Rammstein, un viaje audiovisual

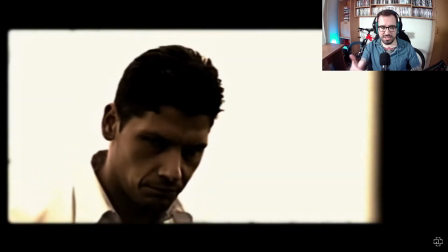(8:23)
También se explica muy bien la historia porque todos van de negro y él va de blanco, entonces destaca mucho más.
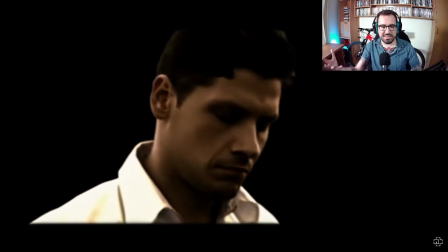(8:28)
Parece que han matado una parte mala de él ahí dentro,
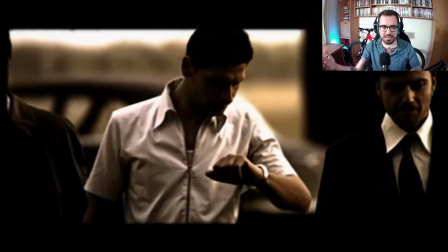(8:32)
la han quemado y luego pues podríamos llegar a interpretar de que él quiere dejar atrás su
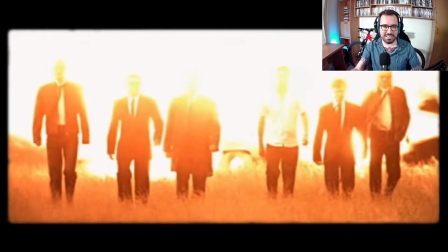(8:38)
vida y todo lo anterior y eso es lo que hace que explote el coche y así también todo su pasado. muy chulo la verdad muy guay
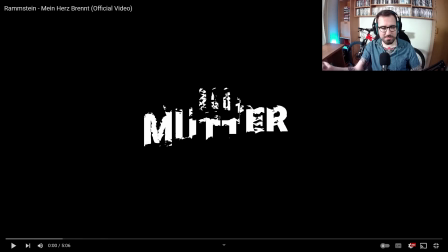(8:44)
saltamos el año 2001 con la publicación de motor madre el tercer disco de ram se no me equivoco y vamos con el
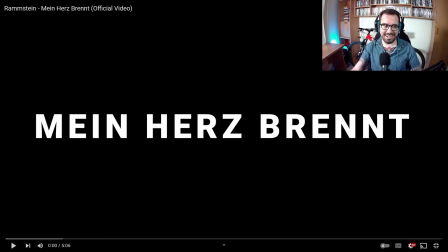(8:51)
videoclip del tema my heart brand o my heart's brand o algo así por
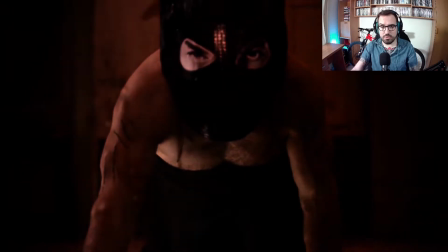(9:02)
el momento hemos visto que todos los videoclips tienen temática provocadora temática violenta pero no tienen mucha
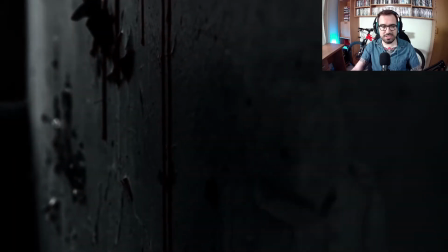(9:10)
relación a nivel visual menos los dos últimos que hemos visto que y que dentro del mismo disco sí que tienen como una textura y un color parecido.
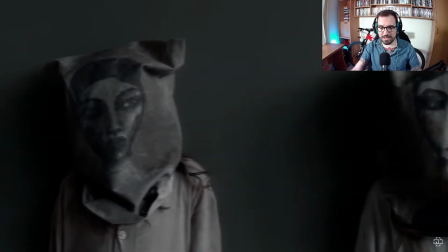(9:17)
Por aquí parece que los tiros también van a cambiar bastante.
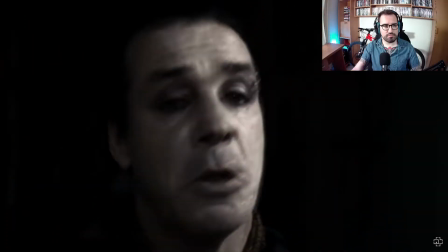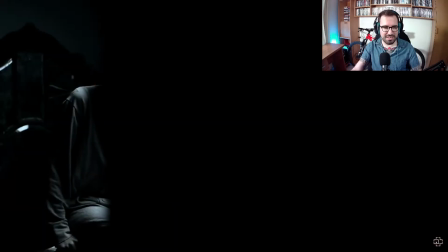(9:28)
Si algo tiene Rammstein es que es una banda de contrastes al 100% y claro, la música tiene que ir en relación a los videoclips y viceversa.
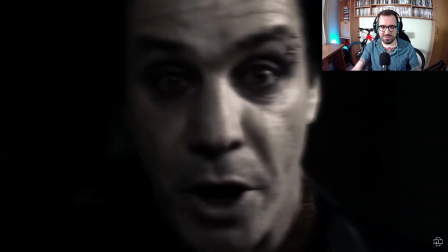(9:36)
En este caso vemos como un estilo mucho más sobrio en estos versos, blanco y negro,
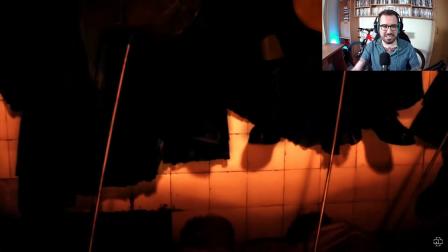(9:42)
no es blanco y negro exactamente, porque lo que hacen es quitarle mucha saturación y emblanquecer mucho la escena,
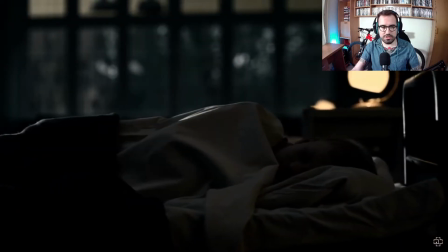(9:47)
pero no es un blanco y negro puro. Y luego con el contraste de los estribillos y estas partes que son más rojas,
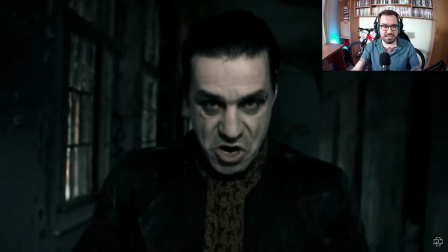(9:54)
más intensas, no es tan importante lo que se explica sino la experiencia y el viaje visual.
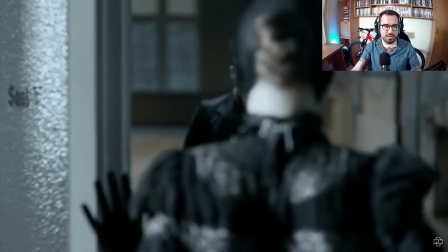(10:00)
Aunque vemos que hay un conflicto y que narrativamente se explica algo.
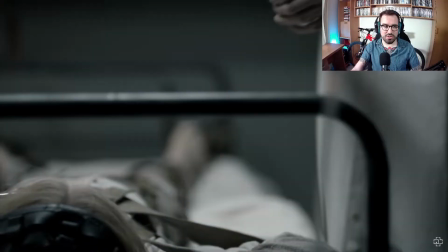(10:08)
No me estoy parando mucho a nivel técnico porque si no, no acabaríamos absolutamente nunca.
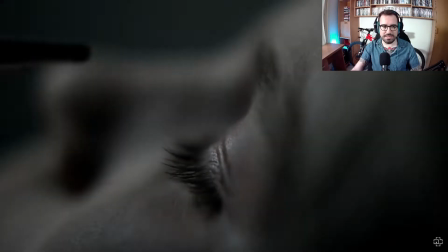(10:13)
Pero sí que se ve que aquí hay muchísimo más presupuesto. Aquí hay bastante más inversión que no en los primeros videoclips que hemos visto.
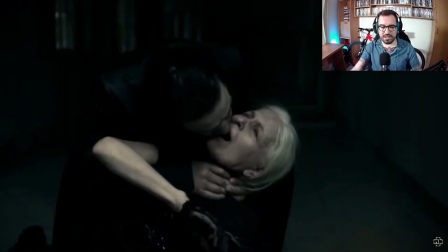(10:20)
Lo bueno de los videoclips es que por lo general es un terreno que es muy interpretable,
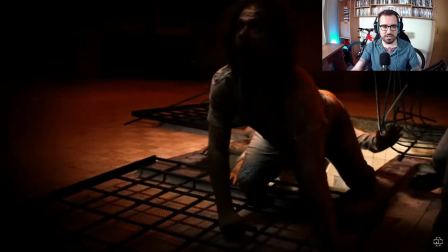(10:24)
porque como tienes tan poco tiempo para explicar una historia, puedes hacer que sea bastante poco específica.
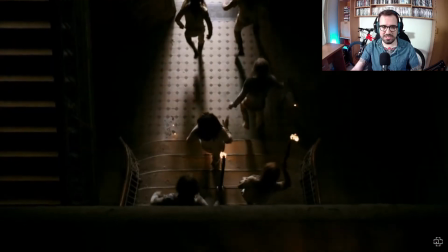(10:30)
Y aquí creo que lo consiguen, aunque se acaba entendiendo. Es como si este tipo hubiera secuestrado a estos niños, se liberan años después siendo ya adultos...
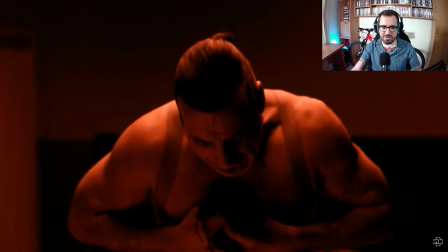(10:39)
Son interpretaciones, pero bueno, podría ir por ahí los tiros.
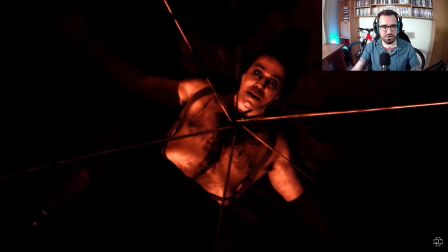(10:41)
Vemos como se repiten algunas cosas del universo visual de Rammstein, que es el color rojo y el tema del fuego, y luego que tiene muchísimo contraste la imagen.
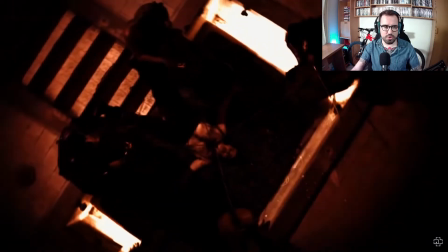(10:50)
Los negros son muy puros y los blancos son muy puros. De momento se está repitiendo bastante esto.
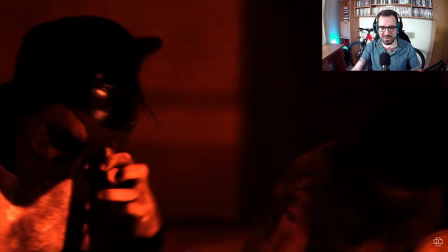(10:55)
Y bueno, se repite obviamente que las temáticas son oscuras y perturbadoras, 100%.
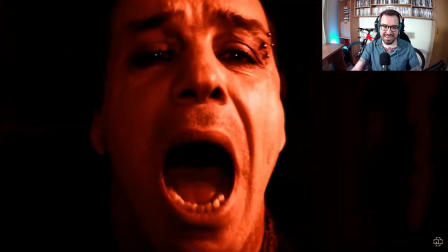(10:59)
Este es realmente el que más, por lo que llevamos viendo.
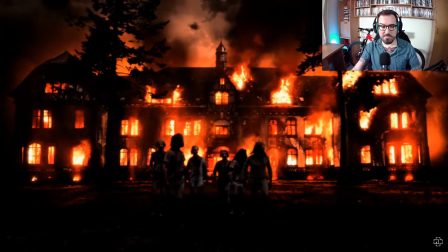(11:08)
Esta imagen final es poderosísima, ¿eh? ¡Qué brutalidad! brutalidad.
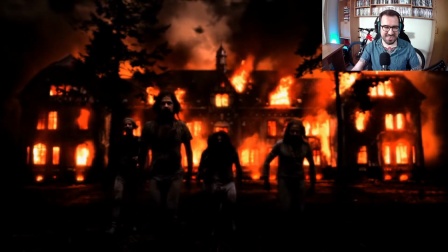(11:13)
Y también hemos visto anteriormente en el anterior vídeo que hemos visto, que no me acuerdo ahora, Duhas, también hemos visto este plano de ellos huyendo, ¿no?
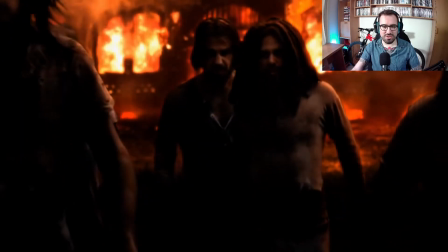(11:20)
Del foco de fuego. Muy interesante.
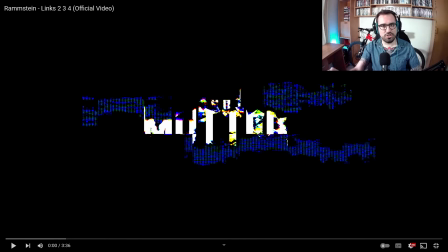(11:23)
Y seguimos con este viaje por el universo visual de Ramstein para seguir con Lynx 234, otro temardo del disco del 2001 Mater.
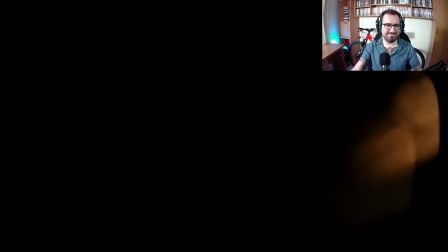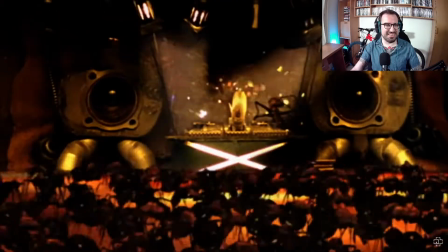(11:38)
¡Ja, ja, ja! ¡Buenísimo! ¡Buenísimo! Es el primer vídeo que vemos que está generado por ornador.
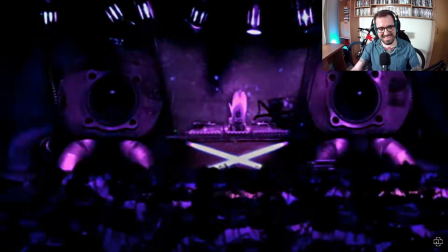(11:46)
Por CGI, podríamos decir. Completamente loco esto. Esto no lo había visto yo nunca.
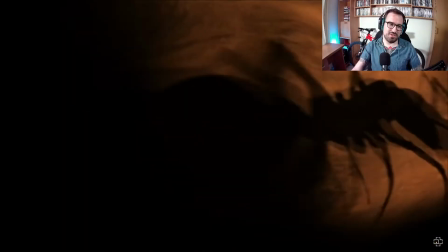(11:51)
Me recuerda un poco a los videoclips de Diren Grey. Donde se jugaba muchísimo también con los efectos...
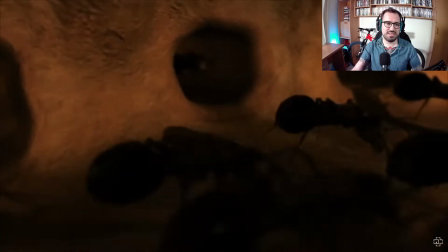(11:56)
Con los efectos visuales, con los efectos especiales. Para crear otras narrativas y para hacer otras movidas súper raras.
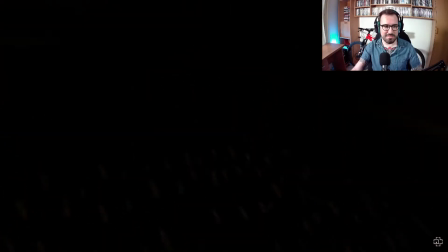(12:03)
Me recuerda muchísimo. Vaya movida más rara la virgen. Y vemos aquí como con imágenes de directo han montado. Como si las hormigas lo estuvieran viendo en directo.
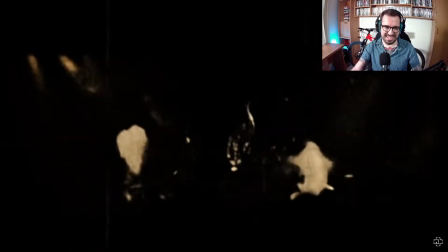(12:15)
Ese directo es bestial esto. Buenísimo
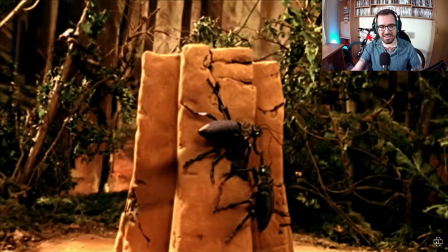(12:22)
Ah no, coño, que lo estaban viendo en un cine Vaya tela La madre que los parió